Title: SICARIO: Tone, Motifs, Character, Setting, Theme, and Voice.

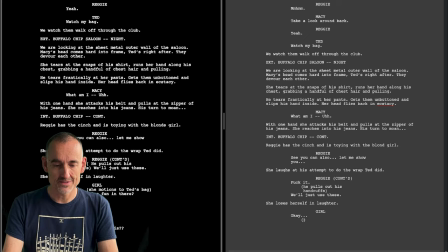(3:56)
so in the film reggie doesn't get this moment we stay with kate so what happens between reggie and the girl we don't get to see so
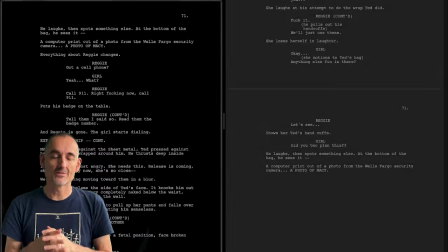(4:13)
this is not in the film and in the film the realization that it
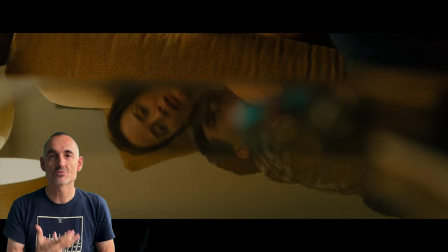(4:18)
was a setup is experienced through our main character so we stay in Kate's
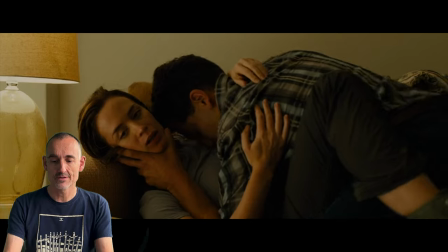(4:23)
point of view when we find out, when we see the wristband.
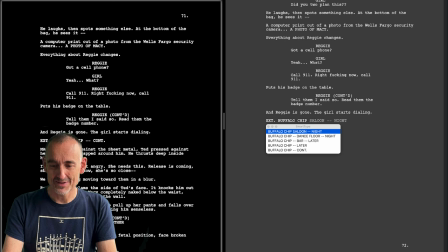(4:35)
Sheridan abbreviates it to Buffalo Chip, we have to type it each time otherwise we could have easily just taken a pre-printed version from Final Draft. and it almost seems like a different sort of film when you read this right
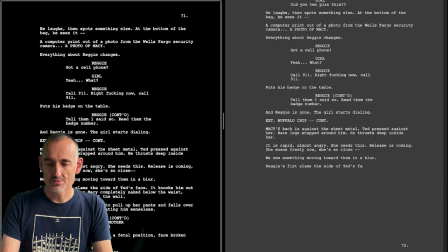(4:52)
and you see the difference here she doesn't realize until reggie intervenes in the film she knows what's going on and then she's on her own and that that moment of suspense when um ted attacks her is very powerful
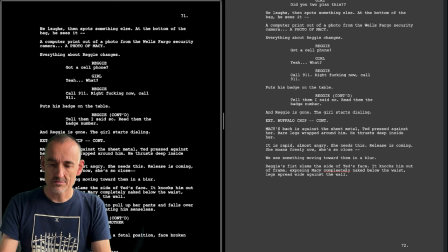(5:10)
also it's not reggie who comes at the rescue that's Alejandro
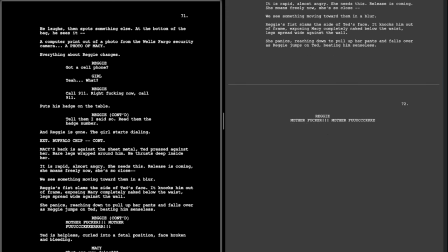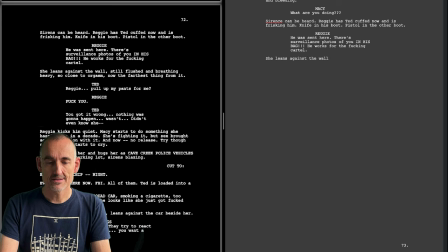(5:20)
and see this explanation is unnecessary when we experience it through Kate's POV yeah I would personally not go back to mentioning orgasms at
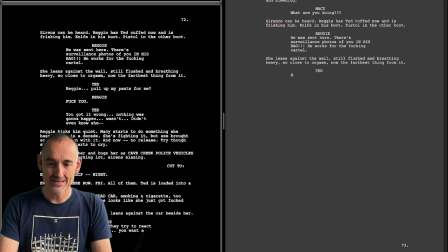(5:38)
this point in the story because it's the last thing on our mind on the character's mind and the audience's mind I'd say at the end I'll give you a list of all my points but as we continue see which choices you agree with and which you don't that's how you develop your style now back to work in the film she makes a quip
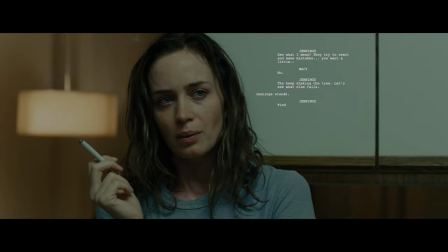(5:57)
uh about the fact that they're now trying to make it look as if she said brought him back here though
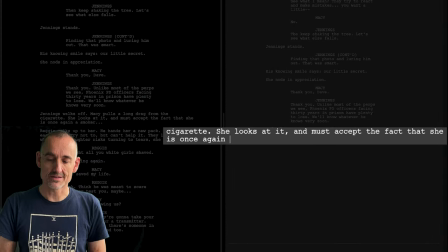(6:07)
she looks at it and must accept the fact that she is once again a smoker it's really about making the reader,
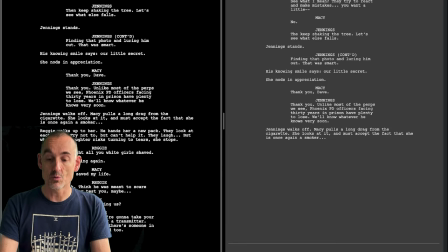(6:16)
if we hadn't already picked up on it, aware what's going on here. Because of this incident and Reggie's responsibility in the script version, their relationship seems to be tighter than it is in the film. I mean, they're on really good terms.
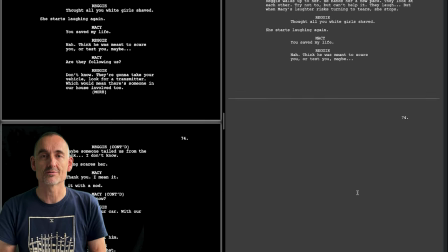(6:35)
They seem to be friends that have known each other for a long time. There is those intimate moments when he makes a remark about her bra. but still the fact that in the script he saves her life that strengthens their bond and it's not in the film this
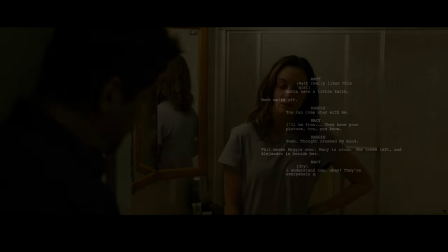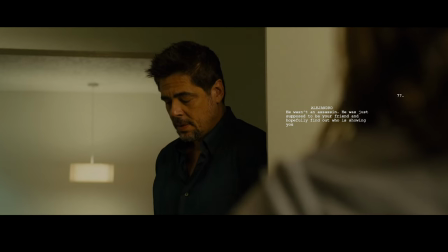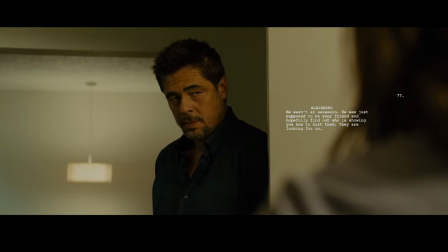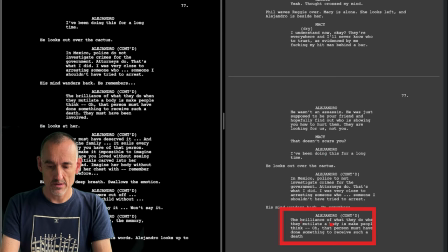(7:11)
monologue is earlier in the film it's in the water's sequence when they drive under the bridge with the corpses it
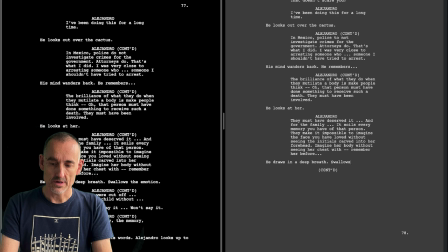(7:27)
doesn't go this personal so the time he speaks the dialogue here in the script we feel that he's speaking about his own experience in the film when he makes these comments while they're driving it doesn't feel all that personal
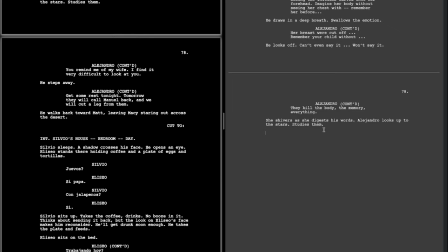voila that's it in